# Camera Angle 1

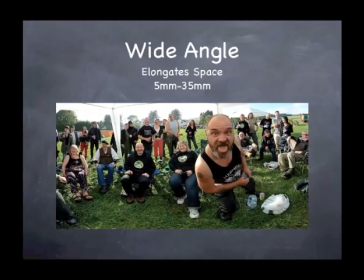4:02 It shows a lot more degree radius than you would see with a telephoto because that compresses space. Usually a 5mm to a 35mm will actually show there's more depth of field and it has more area that we see,
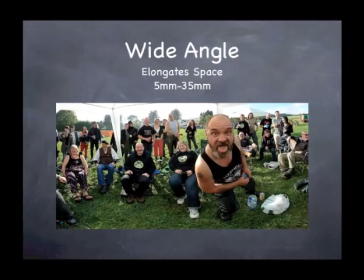4:21 but it's distorted. As you notice, the horizon lines will bend and it doesn't quite look normal but it can be used with great effect you see movies like 2001 space odyssey use it a lot kubrick uses a lot of them
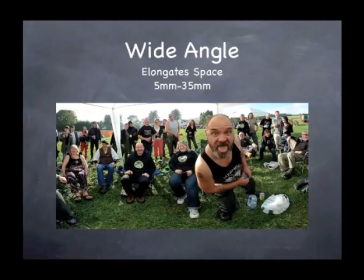4:38 so you know if you want to pick those up that's great too this was from
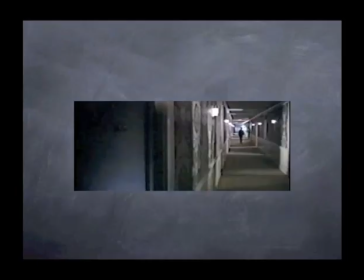4:43 the graduate also when he was walking down the hall what happens when you're shooting at the wide angle also you have more depth of field so he's in focus that whole time when he's walking down the hall.
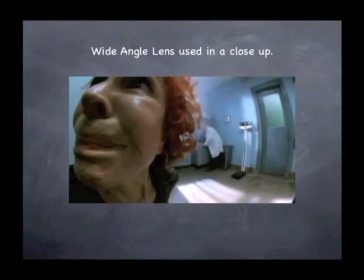4:55 Look at this. This is a wide-angle lens used from Requiem for a Dream, and it was used in Ellen Burstyn's close-up in the doctor's office, and if you notice, the doors are curved. All the horizon lines are curved.
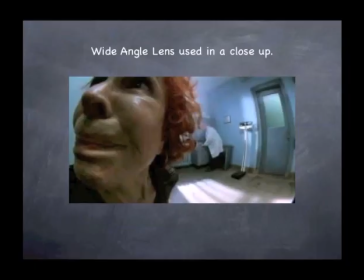5:11 Every hard line that's in that room is curved, and look at her face. most actresses would not be want to be filmed with a wide-angle lens because it puts about 50 extra pounds on you like it makes things look bigger and so but because of her character and what she was going
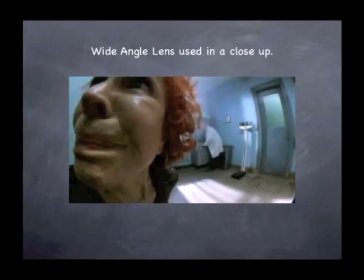5:28 through at the time that really helped with her character and her being one of the greatest actresses in the world uh didn't mind that because she cares about the character and the story more so that's what wide-angle lenses do telephoto
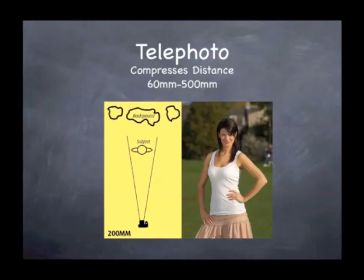5:42 lenses compress distances um you can get telephoto lenses up to a thousand millimeters, but normally we want to save from 60 to 500. Rarely do you see a 500, but this, what it does is it actually shallow depth of field,
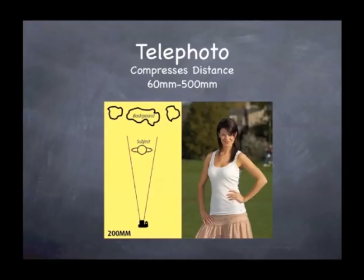5:58 but it puts the actress or actor in focus and blurs out the background. And sometimes that's good because if you just want the audience to say, hey, I want you to look in here. I don't want you to look in anywhere else. It really packs a punch and it really shows that, you can actually put somebody
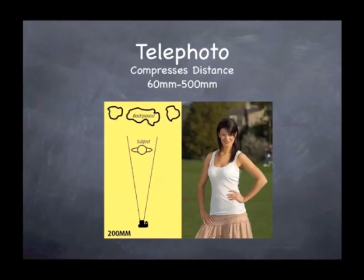6:17 uh... isolate them by being able to throw the background out of focus almost putting them in jail or not and you know of their own fears are their own surroundings so and sometimes it's just there to hide the bad set design too i've seen that happened before and that usually sell it uh... separates
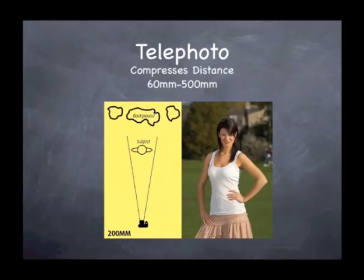6:37 uh... i see a lot of student films and and a lot of student films people don't want to pull focus because they're afraid they'll screw up the focus so why not just put a fifty millimeter on that will show everything in focus and you have enough you have enough depth of field that you don't have to pull focus so you don't have to worry about screwing it up
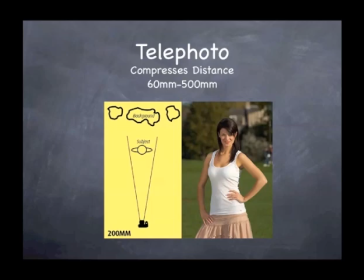6:56 but what makes film what separates it from you know before episodic television and you know with sitcoms everything's in focus everything's lit real you know it's real high key so you know you don't you want to have a dramatic feel and that's what a telephoto does so any chance you can use them
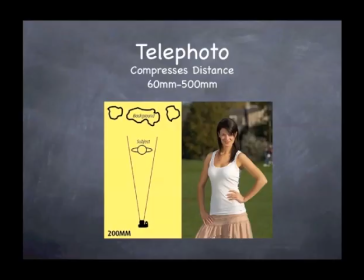7:15 and it fits if it fits use it that's what a long
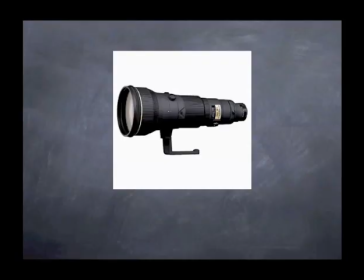7:20 lens looks like that's pretty much so well they're more expensive they can also be primes that doesn't mean that they're variable lenses a lot of people make that mistake a normal view is 50 millimeters
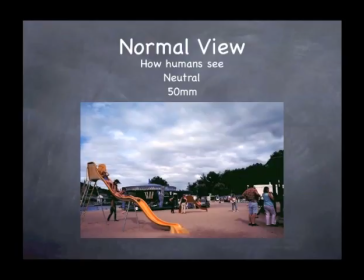7:33 and that actually shows how we see as humans so like what milo schforman said you know if you want to shoot at eye level, because it's a normal day, then why not shoot with a 50mm? And then when something happens, start changing the lenses as the characters change, as the situation changes.
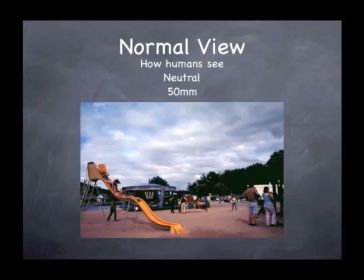7:53 High angle, low angle, eye level, 50mm. How about a medium shot to go along with that?